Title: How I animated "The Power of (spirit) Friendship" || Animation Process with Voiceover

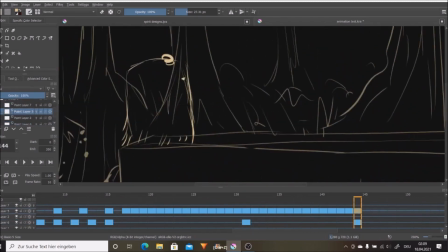(4:01)
So, when the spirit gets sad, all its grass starts to lose its strength and hangs down like the fur of a wet dog, and the same goes for the little leaf on its head. Though with them I also took it a step further and gave the spirit the ability to curl them up when it's feeling down or wiggle them around in excitement.
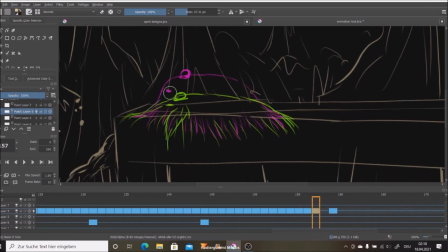(4:20)
Similarly to the way a dog wags its tail. Besides that, the spirit expresses emotions through its eyes. They can sparkle in awe at a beautiful fruit or squint together in agony. Though it is a bit harder to utilize eyes to show a character's emotions when the character doesn't have eyebrows,
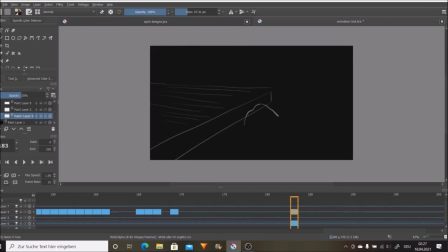(4:37)
because eyebrows normally tell you a lot about a person's emotional state.
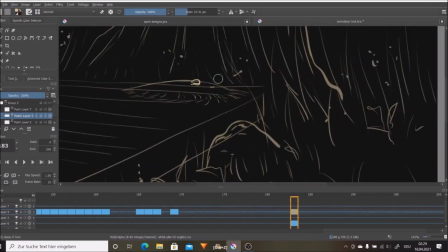(4:41)
So to make up for spirits not having them, I decided to make the whole body itself really expressive.
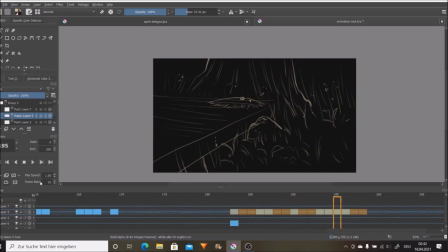(4:47)
Grassroots, for example, can completely deflate, so they're kinda in a doormat kind of state,
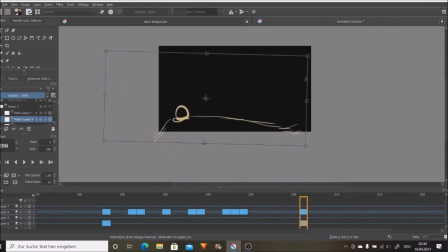(4:53)
but they can also puff up like a bird or swirl and dance around.
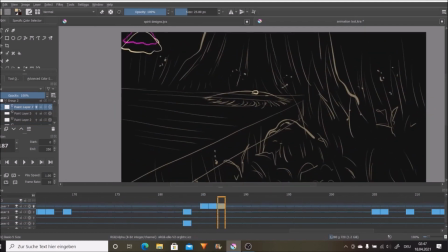(4:57)
As you can probably tell by now, animals are a huge inspiration for me to figure out how made-up species could move.
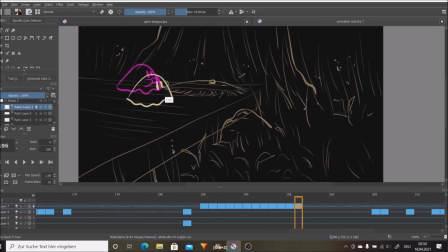(5:04)
The blue forest birds for example float through the air like jellyfish.
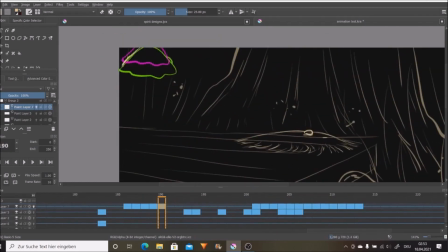(5:08)
They move that way because it's quite elegant but can also be very playful which reflects their character a bit.
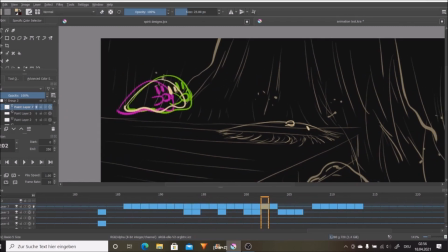(5:14)
I also just needed them to somehow be able to reach high places for the animated short I'm working on to be honest,
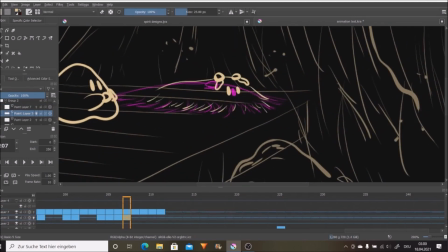(5:20)
and by the way you can already watch an animatic for one the scenes of the short here on my channel if you haven't already. I'll probably like link it somewhere in the video.
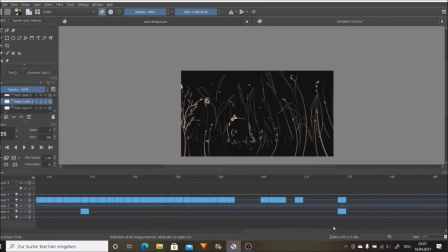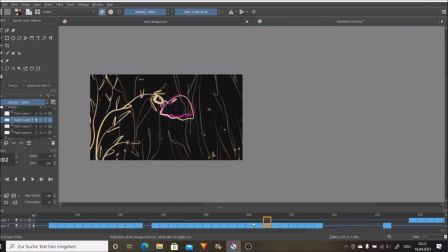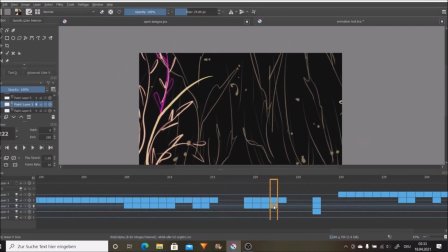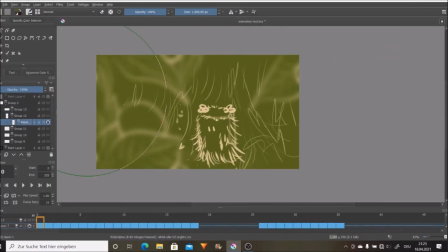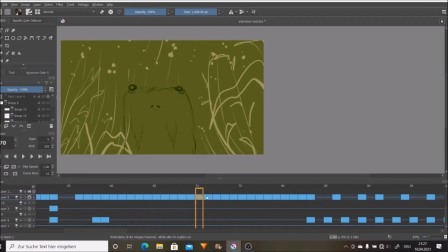(5:55)
Once I sketched out all scenes I started with coloring everything.
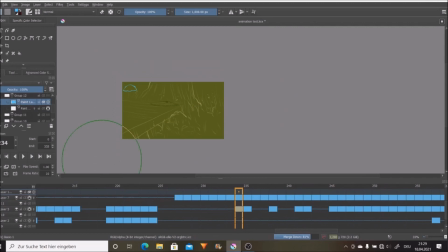(5:59)
For that I first made the base of my canvas a light green and then started changing the sketches colors so they wouldn't stand out that much later on.
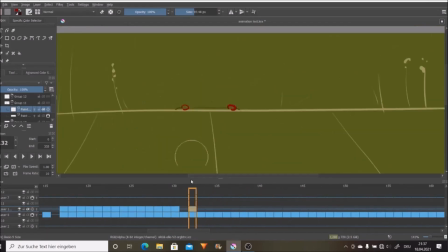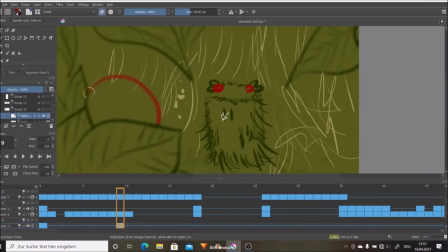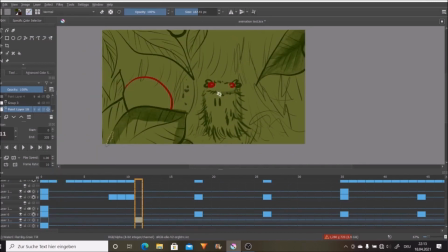(6:18)
Once that was done I started to add some simple shading to the backgrounds with watercolor brushes that Krita,
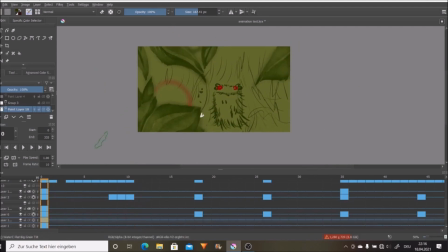(6:24)
the program I'm working in, recently added in one of their updates.
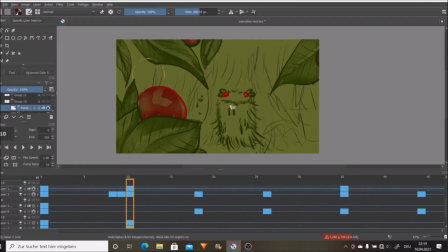(6:28)
Before this I always tried out the brushes on the little test drawing and really grew to like some of their textures.
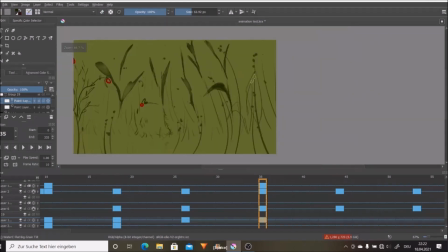(6:34)
I sadly didn't get to use them that much though because I still have to figure out how to make them work in my usual illustrations.
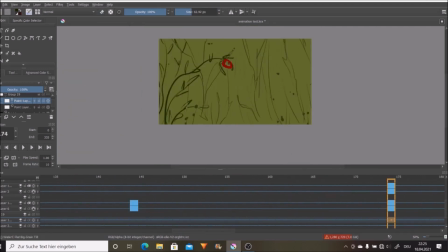(6:41)
Because of that, getting to use them in this animation made the coloring all the more fun for me though.
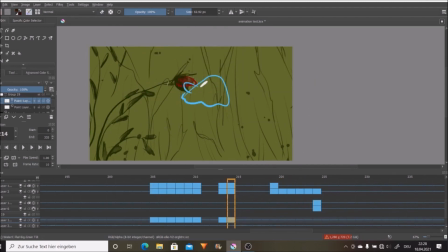(6:46)
I just love experimenting with different brushes and even found that I can find artblock a bit like that.
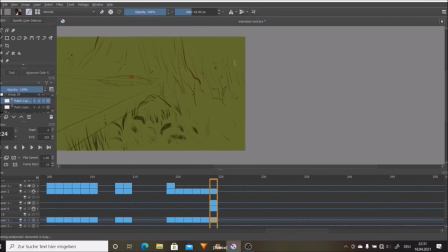(6:52)
You know, kind of tired from drawing or having no idea what to draw,
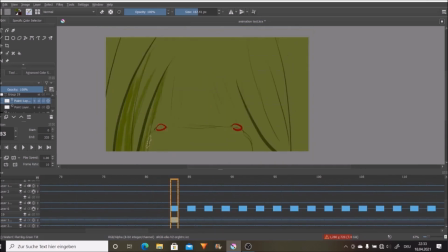(6:55)
try a brush you never used before and tada there are tons of new possibilities for creating textures or mixing colors,
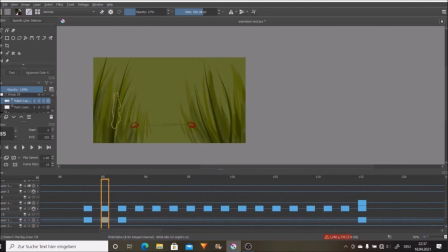(7:02)
depending on what brush you choose to experiment with. Thanks to this I also discovered one of my all-time favorite brushes in Krita.
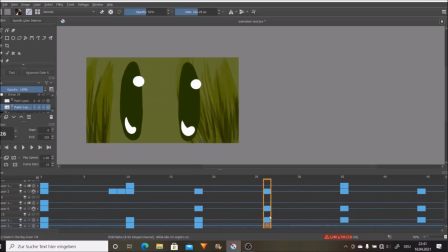(7:10)
It's called Red Circle and it's super amazing because it lets you both apply
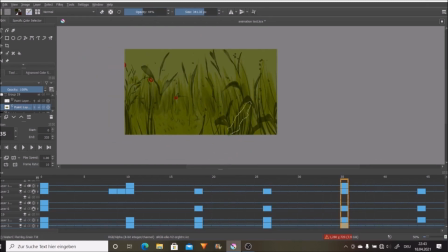(7:14)
colors and smudge them without having to switch between brushes but back to the coloring i first threw in some details like single leaves grass or
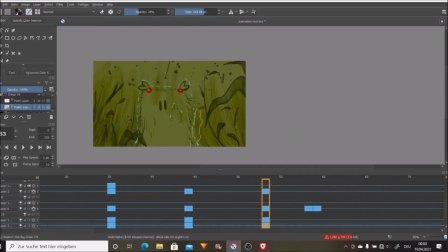(7:23)
defined plants and then completed the backgrounds with an abstract mix of warm greens to
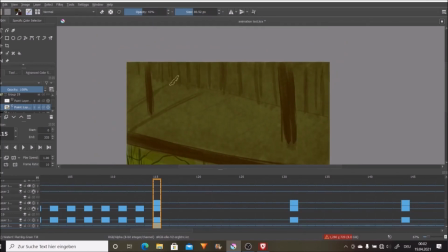(7:28)
hint at more plants and grass growing everywhere the watercolor brushes let a bit of the green base shine through the
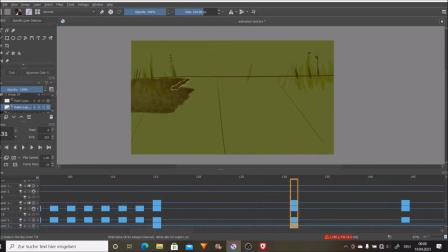(7:34)
colors i applied which helped to make other backgrounds look consistent once
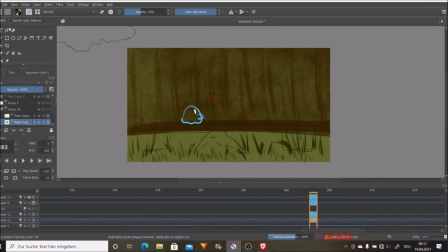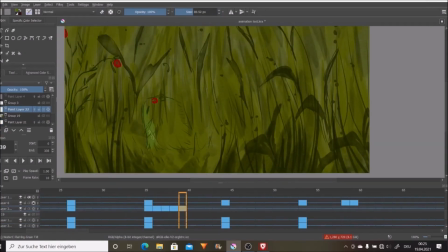(7:46)
they were finished i started blocking in the spirits with light colors so they'd contrast with the background.
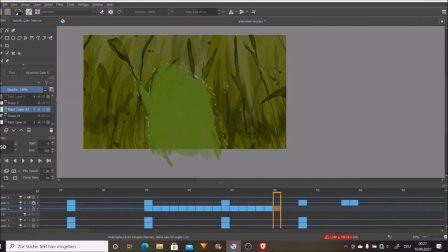(7:51)
To save some time,
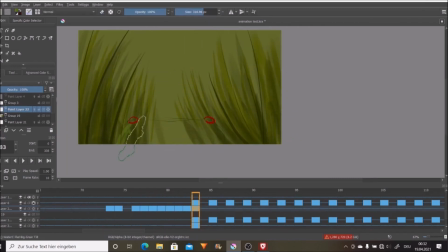(7:52)
I sometimes reused the silhouette of one frame for the next by moving it across the canvas with the transform tool until it was in the right position under the character sketch again.
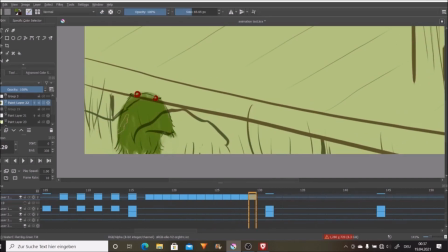(8:01)
This worked especially well with the forest spirit.
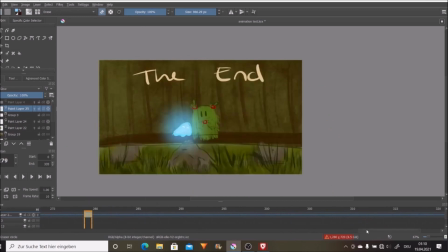(8:09)
I also used the same technique when it came to making the forest spirit glow consistently.
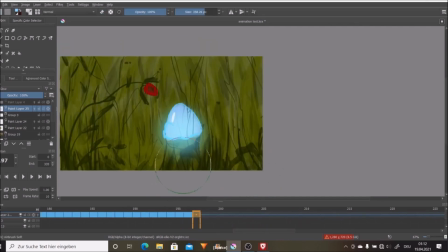(8:14)
For a really simple glow effect, you can switch your layer function to heat glow, then Then equip an airbrush with whatever colour you favour,
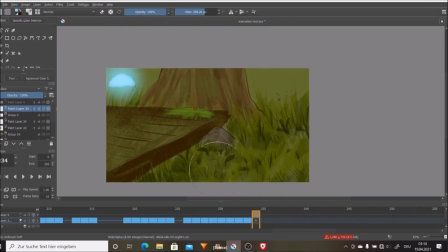(8:21)
for this spirit it's blue, and draw a dot over whatever is supposed to glow and then you're done.
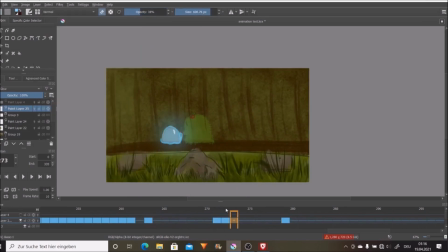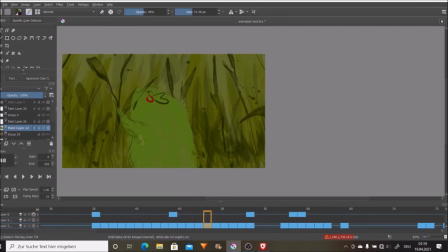(8:32)
To make the grass spirit blend in a little more with the background, I decided to give it a bit of shading, mostly in the region of its arms so they look more defined.
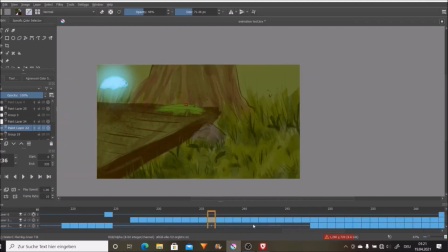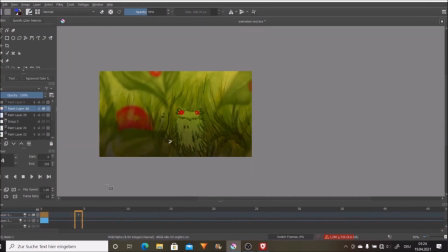(8:49)
Now the animation was basically finished but just to see if I could make it a little bit more fancy and colourful, I played around with overlay layers.
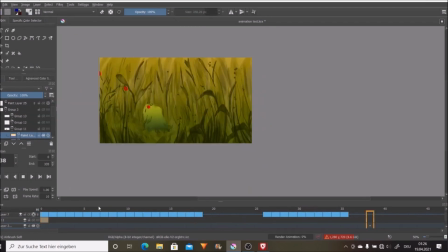(8:57)
One clip to the background and one clip to the spirits.
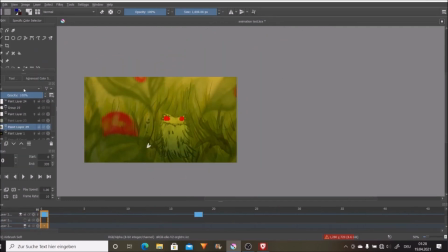(9:01)
In the end, I decided to keep the overlay effect but turned its opacity down a bit so it wouldn't be that in your face.
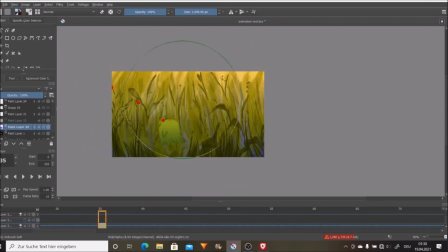(9:07)
I also lowered the opacity of the background after rewatching one version of the animation a couple of times, because at least for me it ended up looking too dark, especially for the kinda happy or sunny atmosphere I was going for.
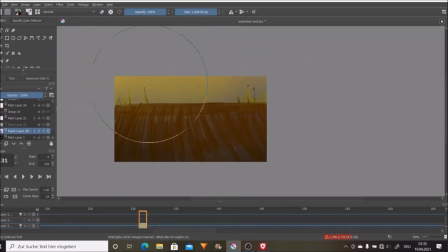(9:20)
Though rewatching this now, I don't know if I still feel that way, but yeah, it's already posted so you get the more bestelly version.
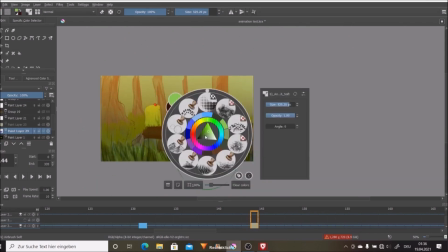(9:27)
Hope you don't mind.
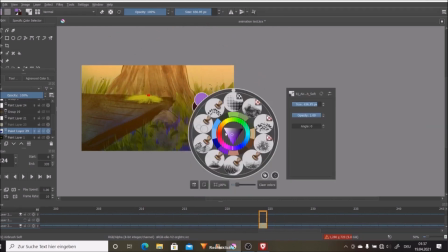(9:31)
And yeah, that's the video.
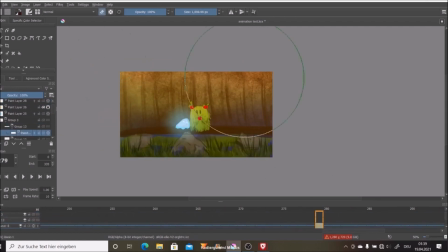(9:33)
Thank you so so much for watching to the end, I hope you enjoyed it and if you did, let me know for a like, comment or maybe even subscribe if you feel like it.
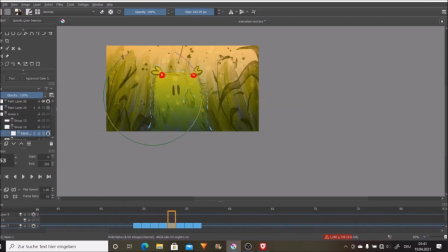(9:41)
The links to my Instagram, Ko-fi, Patreon and Twitter are in the description in case you want to support me on there too.
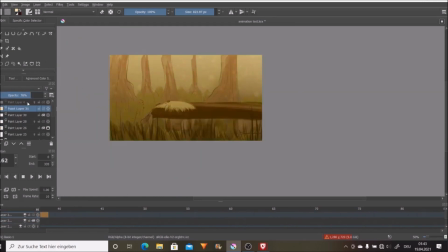(9:47)
And yeah, I hope you're having an amazing day and stay healthy. Bye!